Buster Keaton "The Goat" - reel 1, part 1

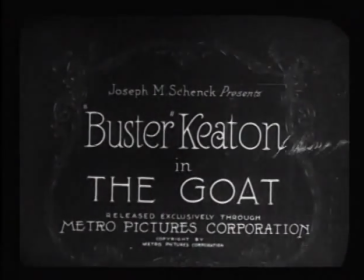0:00 Hi, this is Ben Modell. I'm a silent film historian and accompanist and a filmmaker. And this is another in a series of examinations of how silent
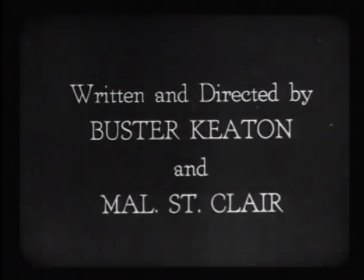0:11 film comedians use the difference between shooting and projection speeds to create comedy.
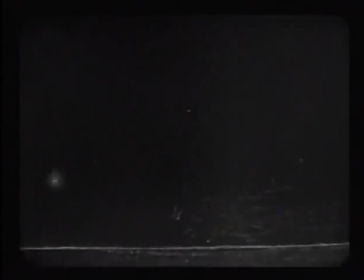0:16 And we are deconstructing the entire short, The Goat, starring Buster Keaton.
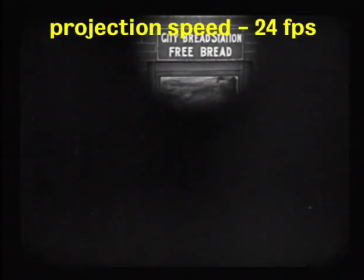0:22 And here is part one. We're going to take a look at this scene by scene, first at projected speed, then at shooting speed, and then back at projection speed again.
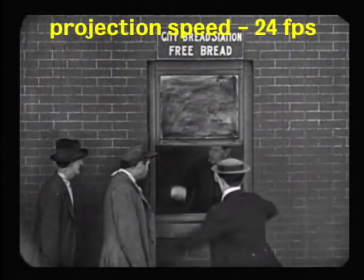0:31 The film's got a nice slow start so it can build somewhere.
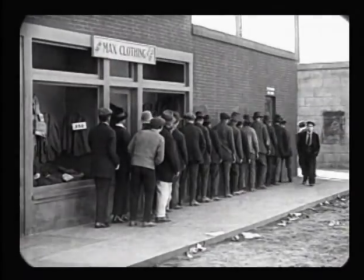0:36 And we can see this is a sequence where we're just getting little bits of information.
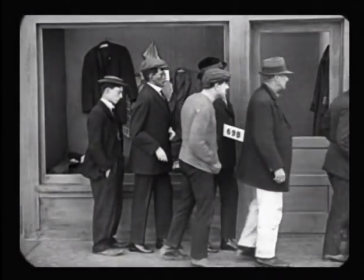0:42 And when we look at the whole sequence in real-time speed, you'll see that this is really kind of stretched out, unintentionally of course.
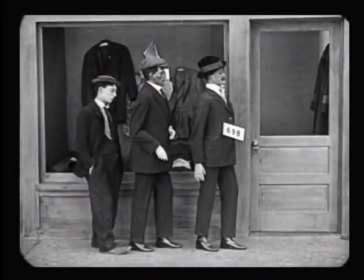0:50 But the increase in speed removes extra pauses so that we're just getting the information that we need.
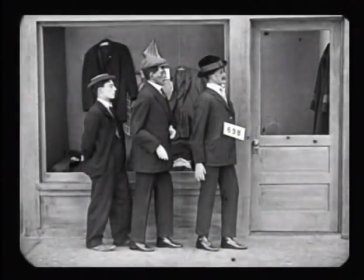0:57 Buster's impatience, waiting around, the fact that these guys are walking around.
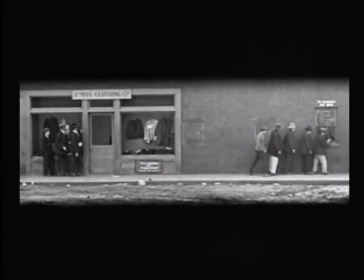1:05 The information is these guys are walking past him. Notice the use of masking here is a really nice effect.
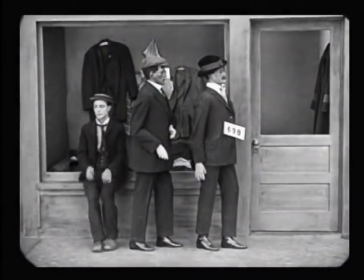1:12 He's still impatient. Notice that almost all the shots here are just flat lateral shots.
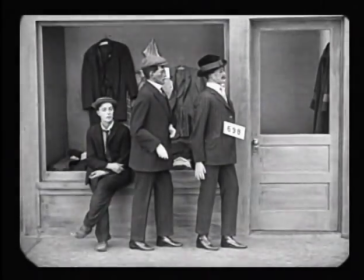1:20 You'll see this little bit here with the pin coming up, and Buster sort of quickly spins around.
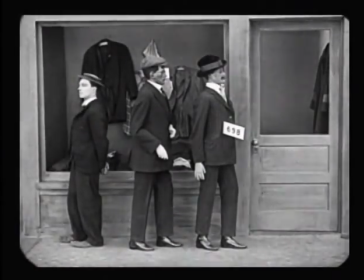1:27 The snap sort of timing right there. And when we see this again in a moment at cranking speed, you'll see what it actually looked like.
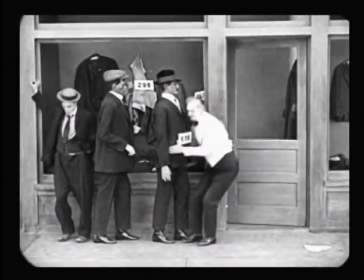1:38 Again, the information is people are going up and getting more bread. And this guy quickly just removes the mannequins out from in front of Buster.
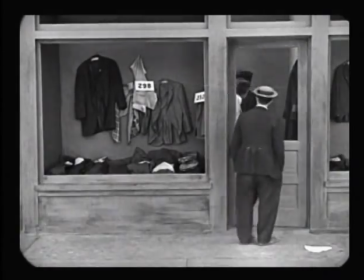1:46 He just grabs them and snaps them up and out of the way, and Buster sort of stumbles. and the flat shot accentuates this run.
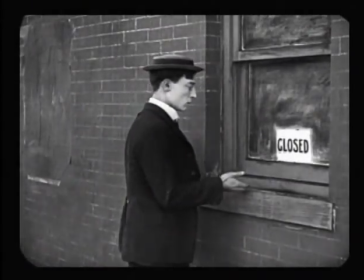1:55 And again, when we see in this close-up, the window sort of slams and he just gives it a quick little wrap on the window.
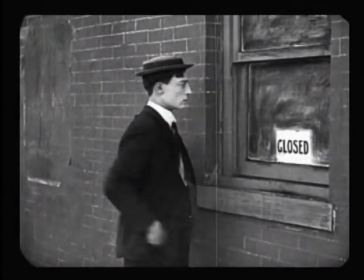2:02 It doesn't really get him anywhere. And then he moves on. But that's the information.
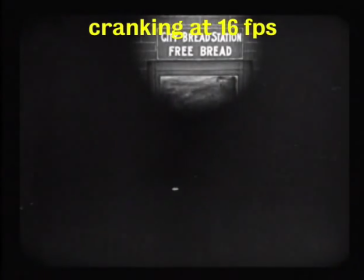2:06 Now let's take a look at this at what is probably the speed it was shot at, which is 16 frames per second.
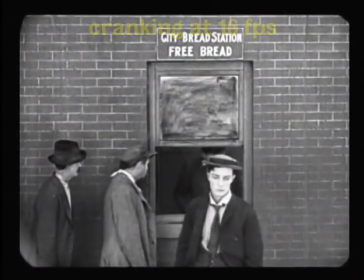2:14 And one of the things we can see here, watch Buster's face. A couple of blinks, a couple of melodramatic turns of the head.
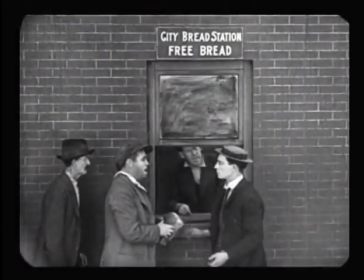2:21 Again, he sees the bread. Watch this guy. He grabs it, but pulls it away from him. We can see that they're explaining something to him.
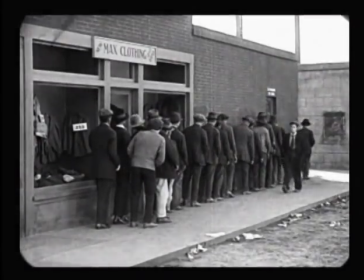2:28 But when it's sped up, we don't pay attention to the mouths. Look how long this takes for Buster to amble past this long line up to max clothing.
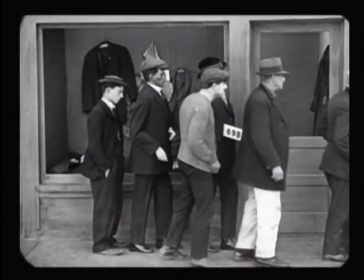2:39 And again, in real-time speed, there's room for pauses to go in here.
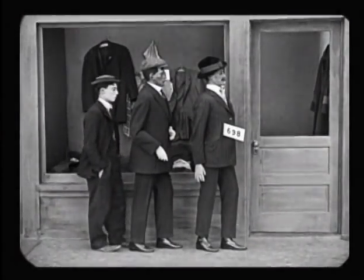2:44 So while what we saw before was busters and patients, what there's room for here is he's going to hit a position,
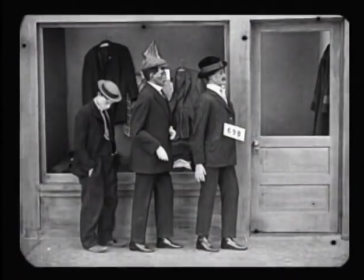2:52 pause, next position. Okay, so here he is. There's one pose, wait.
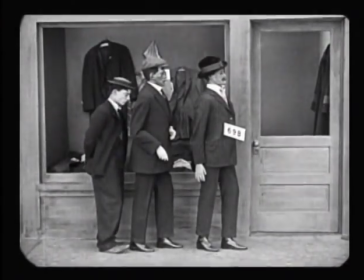2:59 And then another position, wait. Another position, wait.
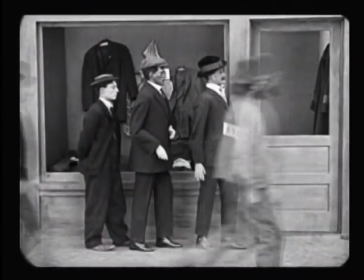3:06 So it registers when it's faster. Now notice he doesn't see them until the third guy goes by.
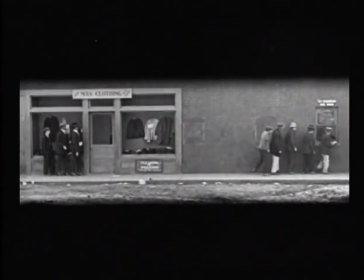3:12 But again, when it's sped up, it makes complete sense. Again, just the information here, it connects those two spaces.
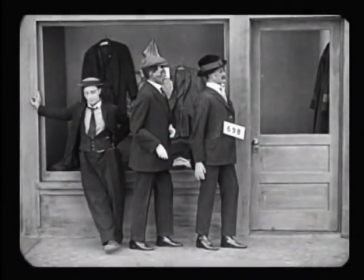3:21 Again, position, weight, position, weight.
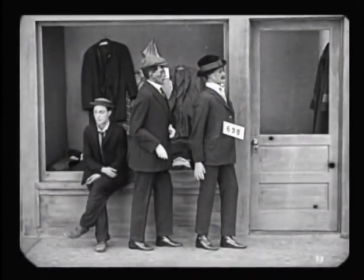3:32 Same thing over and over, but putting those pauses in because when you increase the speed, they'll get erased.
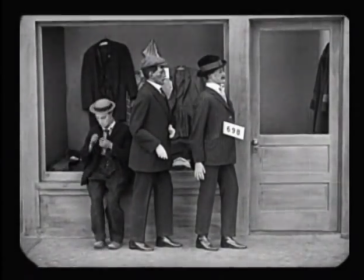3:38 And again, you'll see now what that quick snap that Buster did actually looks like in real time.
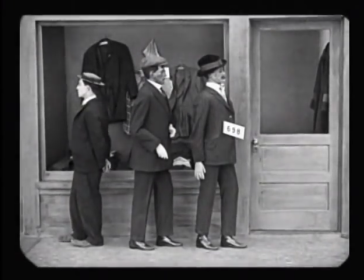3:46 It's very quick, but when you speed it up, it looks like this quick snap. And look how long he's waiting.
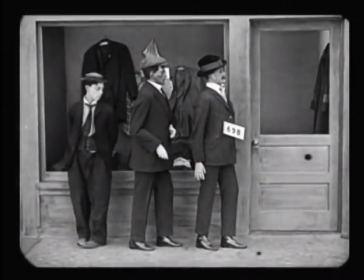3:51 There's a little double take there. Look how much shorter Buster is than the standard mannequin.
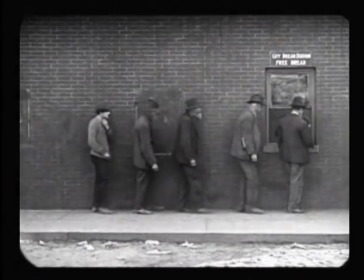3:58 Notice he rubs his leg three or four times. Again, when you speed that up, if you only do it once, it won't register.
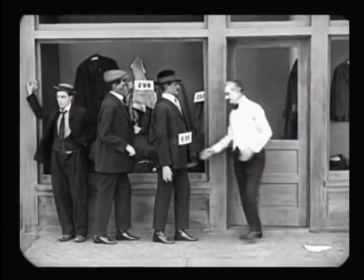4:03 Notice here you'll see how heavy those mannequins really are. Oof!